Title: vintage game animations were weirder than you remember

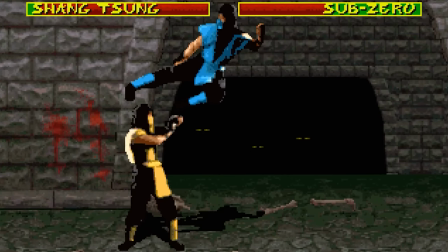[4:11]
The influence of digitized sprites in Mortal Kombat really was just the tip of the iceberg.
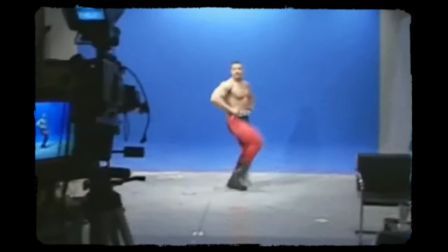[4:17]
The gaming industry was brimming with creative developers eager to experiment with other unique techniques to produce captivating animations.
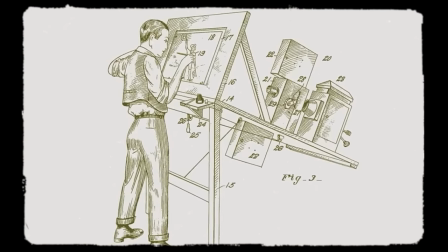[4:29]
Rotoscoping, a technique that involves capturing live-action footage of human movement and tracing over the frames to produce smooth,
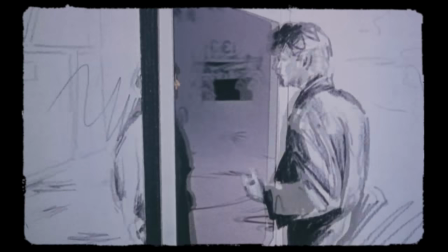[4:36]
authentic animation, has been used in various forms of media.
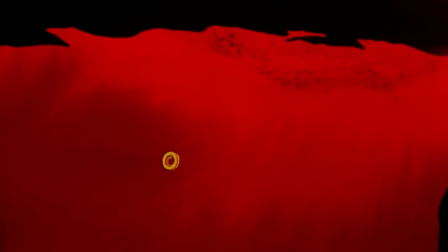[4:39]
A famous example is the 1978 animated adaption of The Lord of the Rings by Ralph Bakshi,
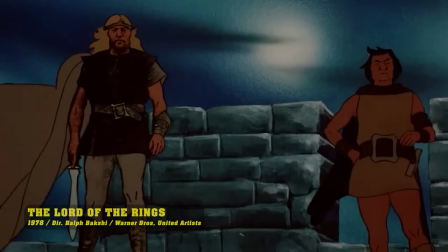[4:45]
where rotoscoping was extensively used to create the film's unique visuals.
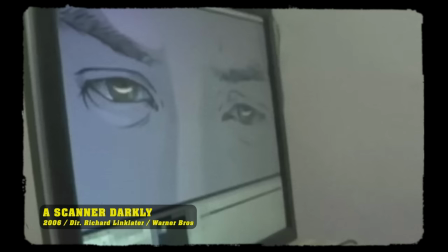[4:49]
Another noteworthy instance is the distinctive visual style of a scanner darkly, achieved using a digital rotoscoping technique.
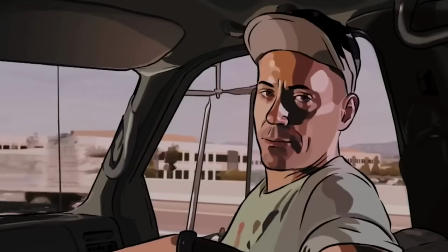[4:56]
Because rotoscoping is based on real-life footage,
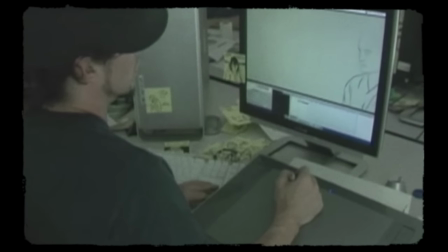[5:00]
it can create often a more natural and fluid movement in the characters, which is why it's been used in many movies and shows over the years.
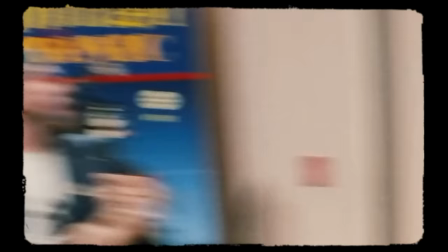[5:08]
However, because the animation is traced over real-life footage, it can sometimes look strange or uncanny.
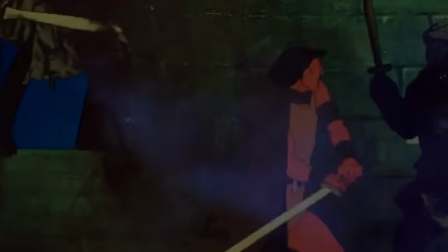[5:16]
Sometimes the characters may seem to move in an almost too realistic way,
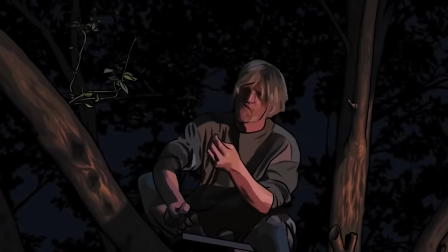[5:20]
making them look like they're not quite part of the animated world that they're in, creating a very distinct and sometimes, in my opinion,
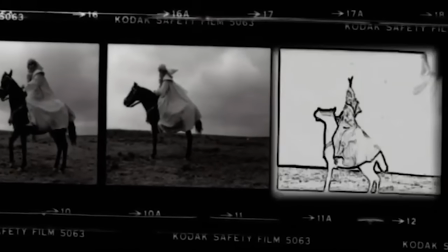[5:28]
unsettling animation style. But it's more than just traditional media where we can find really creative uses of rotoscoping.
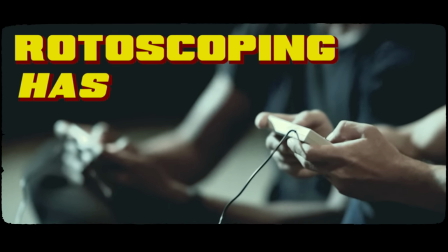[5:34]
This innovative animation has also made its mark in video games.
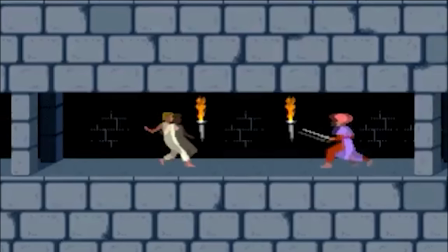[5:38]
One of the earliest and most notable examples can be found in the 1989 Prince of Persia game, created by Jordan Mechner.
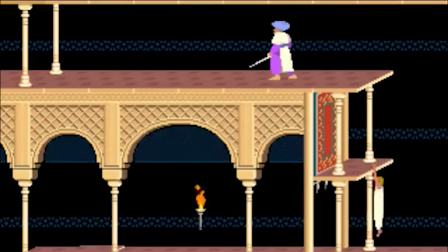[5:46]
This action-adventure platformer captivated players with this incredibly fluid character animations and engaging gameplay, which really was ahead of its time.
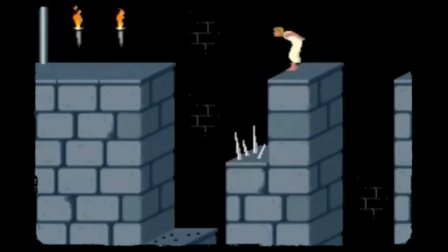[5:55]
But how did they achieve such fluid animations? In the case of Prince of Persia, Mechner recorded his younger brother performing various acrobatic moves such as running,
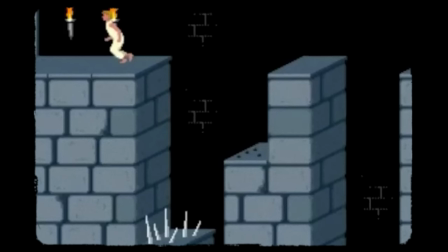[6:04]
jumping, and climbing, and used this footage as a reference for the in-game animations.
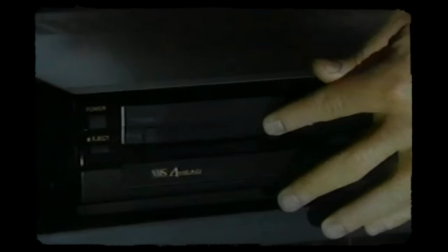[6:09]
Mechner shot the footage in their parents' backyard using a VHS camcorder, which was cutting-edge technology at the time.
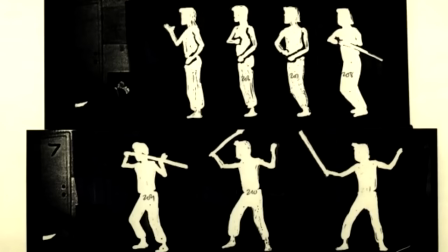[6:15]
To create the rotoscoped animations,
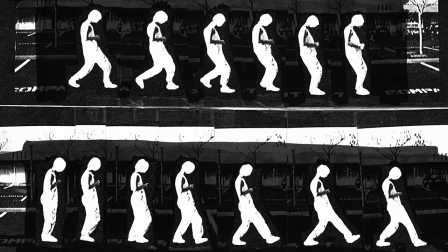[6:17]
Mechner projected the recorded footage frame by frame onto a wall and then traced the outlines of his brother's movements on paper.
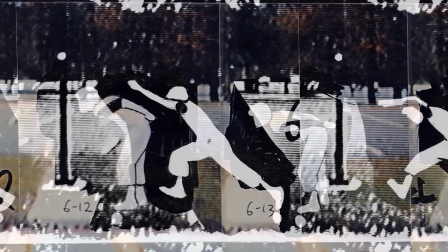[6:24]
He then scanned these hand-drawn images into the computer, refined and edited them to fit the game's art style and technical constraints.
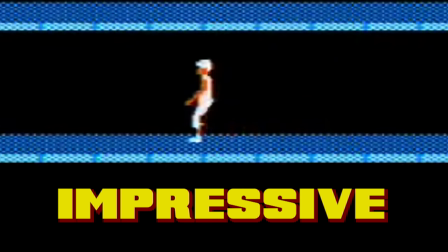[6:33]
Very, very impressive.
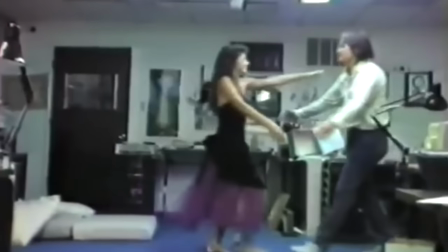[6:34]
This labor-intensive process allowed Mechner to capture the nuances and momentum of real-life movement, setting Prince of Persia apart from other games of the era.
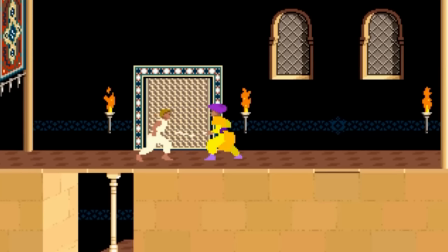[6:43]
This approach to animation significantly impacted the naturalness and authenticity of the character's movements.
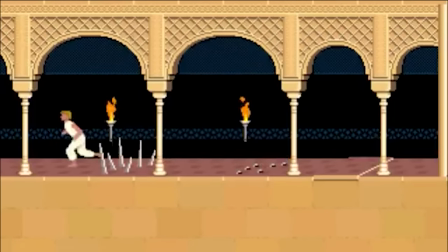[6:49]
The game's protagonist moved with an elegance and fluidity that was extremely rare in other games from that period,
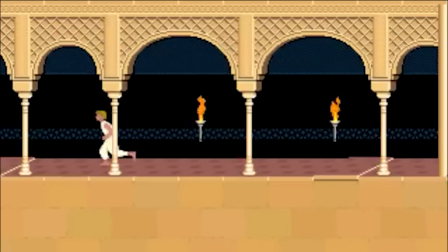[6:55]
which often depended on more rudimentary and less sophisticated animation techniques.
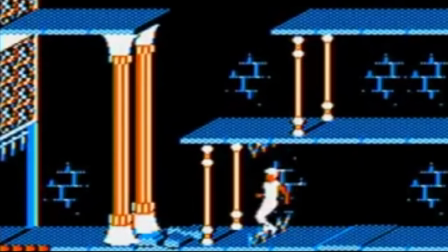[6:59]
This attention to detail and focus on genuine motion made the game feel more engaging and contributed to its status as a pioneering title in video games.
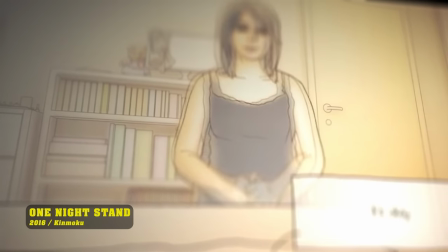[7:08]
Influences of rotoscoping in video game animation can still be seen today,
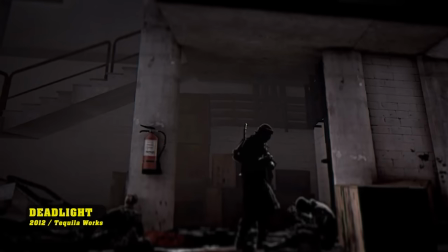[7:12]
even though it's largely been supplanted by more advanced methods such as motion capture.
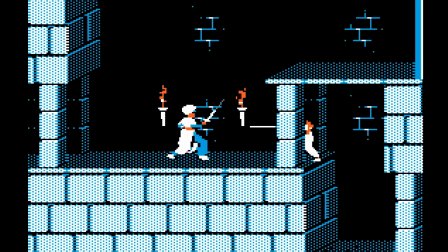[7:17]
Prince of Persia's innovative use of rotoscoping demonstrated the potential for video game animation to evoke a sense of authenticity and engagement,
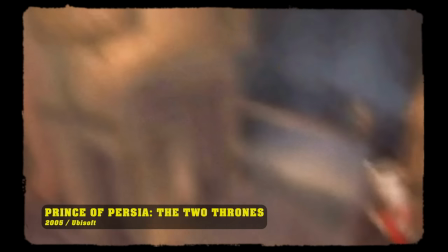[7:25]
inspiring the development of subsequent titles and pushing the limits of what was achievable in the medium.
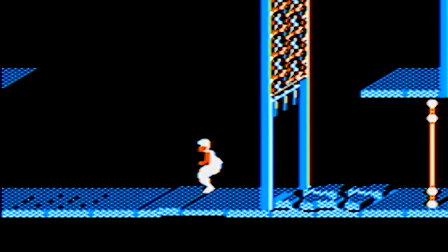[7:31]
As evidence of its enduring allure and impact, the Prince of Persia series has spawned numerous sequels and adaptations,
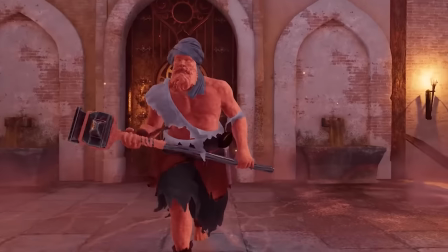[7:38]
continuing to enthrall gamers with its compelling gameplay and iconic animation. But it gets even weirder than that.
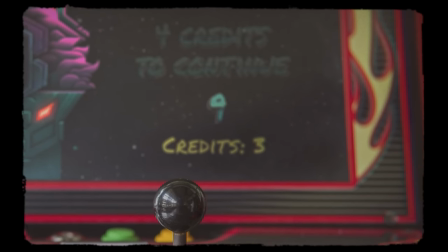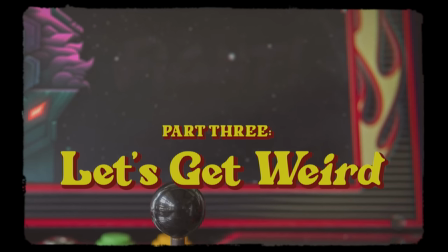[7:53]
Facial animation in modern games has come a long way,
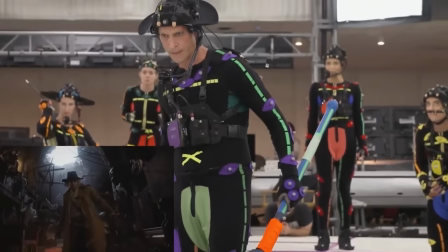[7:56]
with advancements in motion capture and facial recognition technology allowing for incredibly realistic and nuanced performances.
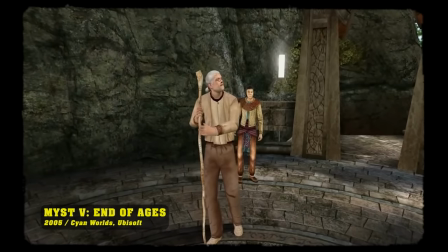[8:03]
But we didn't always have it this good.
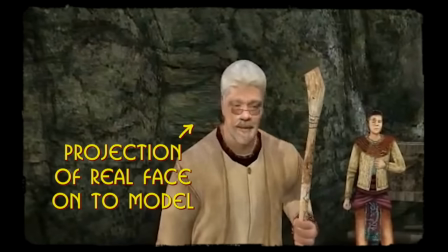[8:05]
And back in the day, developers tried many creative techniques to capture the elusive art of realism with mixed results.
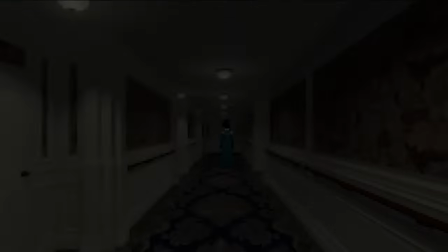[8:12] Your heart is right.
I don't think there is any better example than Titanic Adventure Out of Time.